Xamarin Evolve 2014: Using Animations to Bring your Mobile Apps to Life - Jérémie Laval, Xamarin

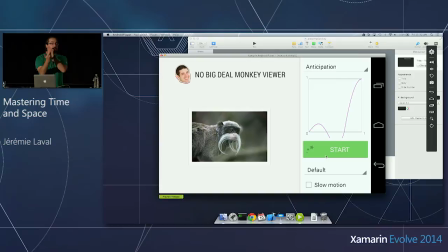So when I finish downloading my image, instead of just showing the image directly, I'm going to do this kind of motion where first the view is going to flip, but instead of flipping all the way, it's going to first have this kind of anticipation movement that's going to tell the user exactly in the same way I was about to run when I showed you when I I was about to run,
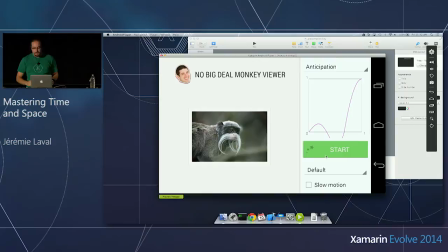is gonna have first a movement in the opposite direction, and then go back, and then go all the way to the end to show the picture. And so, again, if I move back to like a more normal,
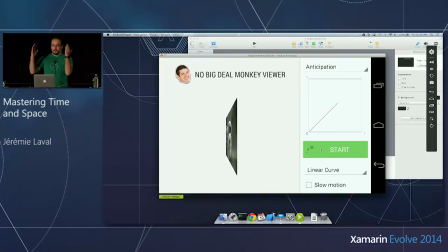the default interpolators that you can ever create, the movement here is just that, just the view flipping over to show the image.
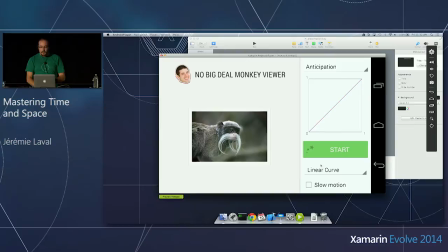The only thing I have changed to make this anticipation movement was to tweak my curve, to tweak my interpolator.
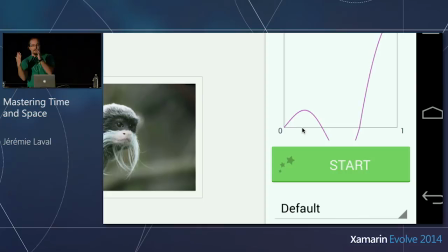So if I go back here, you can see that what the curve is doing is that it's first going to try to go all the way, but then it's like, no, I'm not ready yet. I want to go back to another state. So this is modeling this kind of movement.
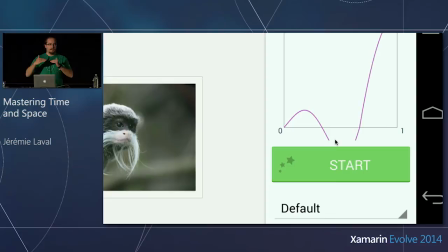And so what I want you to notice here is that the curve is actually going underneath the zero mark, which means that it's going backward in time. That's why it's going beyond the zero angle. It's going beyond that. And this is entirely possible in interpolators.
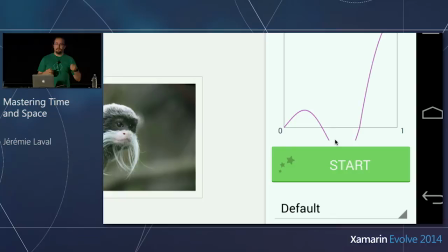Even though the value that you are given is limited between 0 and 1, the value of the return may not be.
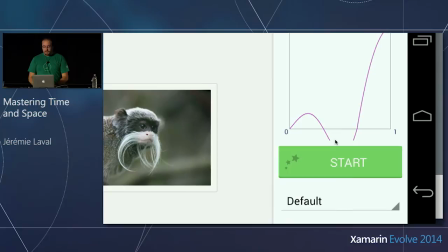And this is an effect that is called undershooting and is used a lot. And then I'm using the same thing after that.
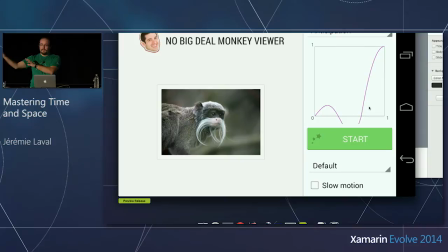After I finish doing my undershooting, then I'm finally transitioning back to my end value, which is the flipping over.
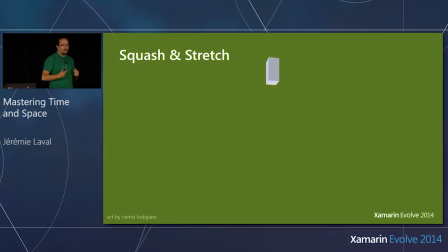All right. So, that's anticipation. Another cool effect is squash and stretch. And squash and stretch is pretty much what characterize Disney. You have also seen that all the time. Squash and stretch is used a lot when you have to exaggerate motion, when you have to exaggerate people's expressions.
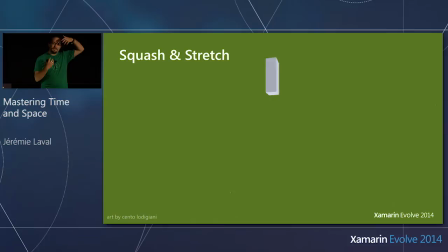In cartoons, for instance, when a character wants to describe fear or surprise, generally you're going to have this kind of animation where the eyes, for instance, are going to stretch all the way to express an exaggerated fear.
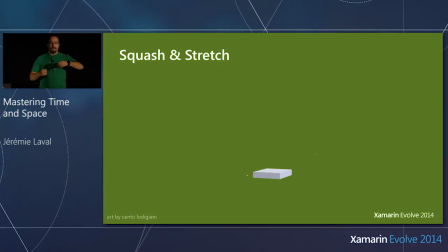Or you also have motion, like here, when something is falling, to exaggerate the fact that the movement is happening, if a ball was to fall, for instance, you're gonna first see this kind of stretching of the ball, and then when it hit the ground, this very splashy effect of it compressing and then expanding back.
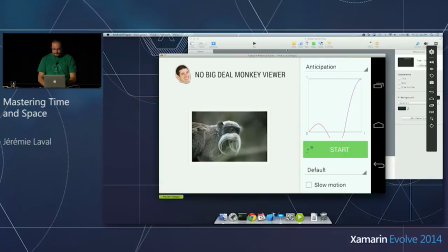So again, let's see how we could model this kind of effect into our application using solely interpolators.
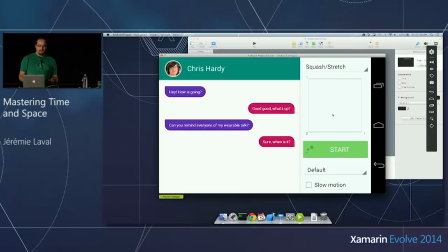So here I have like a chat app, like you're used to. It has a couple of bubble messages. And so I wanted to find a cool way that I can bring a new message onto the screen. And this is what I did. So if you want to see in slow motion, because it's cooler.
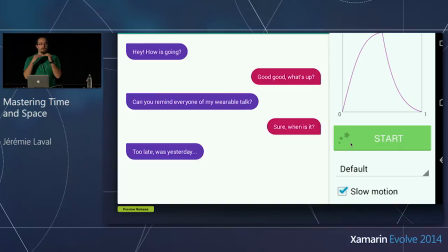So here I have the bubble falling down from an unknown position, and when it hits this final position, I want to apply this question stretch effect the same way a ball would fall and compress onto the ground and then spring back to what it was before. like this again, if I want to show again.
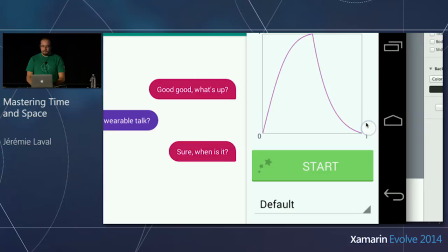And what's very interesting in that case beyond the animation is that I want you to notice that here I'm not actually going to one like all the other animation. I'm actually falling back to what I was before. This is the idea of springing back into the original state.
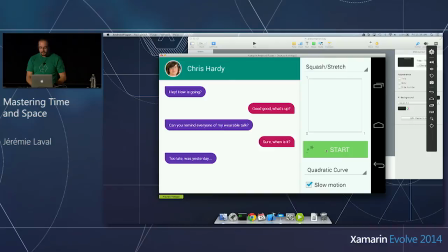So, if I were to pick something else, like let's say a quadratric curve, so one of the acceleration curve I showed you, you would see that the item is actually very, very slowly squashing and then staying like that. But this is not what I want. I want to spring back. And so, again, this is something that is entirely possible.
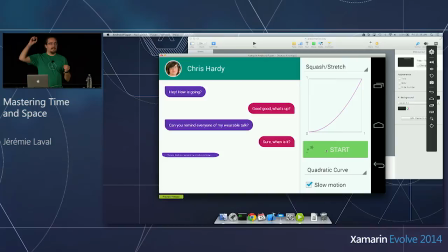Although most interpolators that you're going to find always bring you back to the end value, always bring you to the end value, nothing prevents you from creating an interpolator yourself that brings you back to the start value.
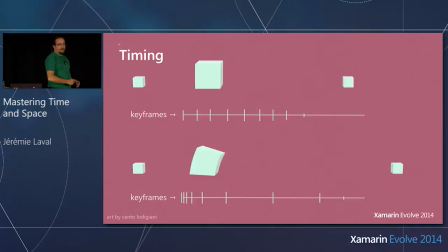All right, squash and And so, the final principle I want to show you,
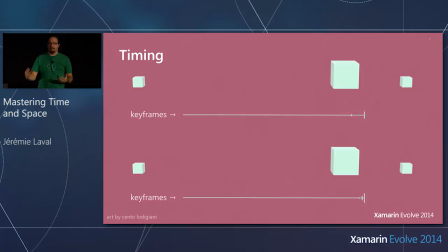because this is the principle that defined the entire reason why Interpolators even exist in the first place, is timing.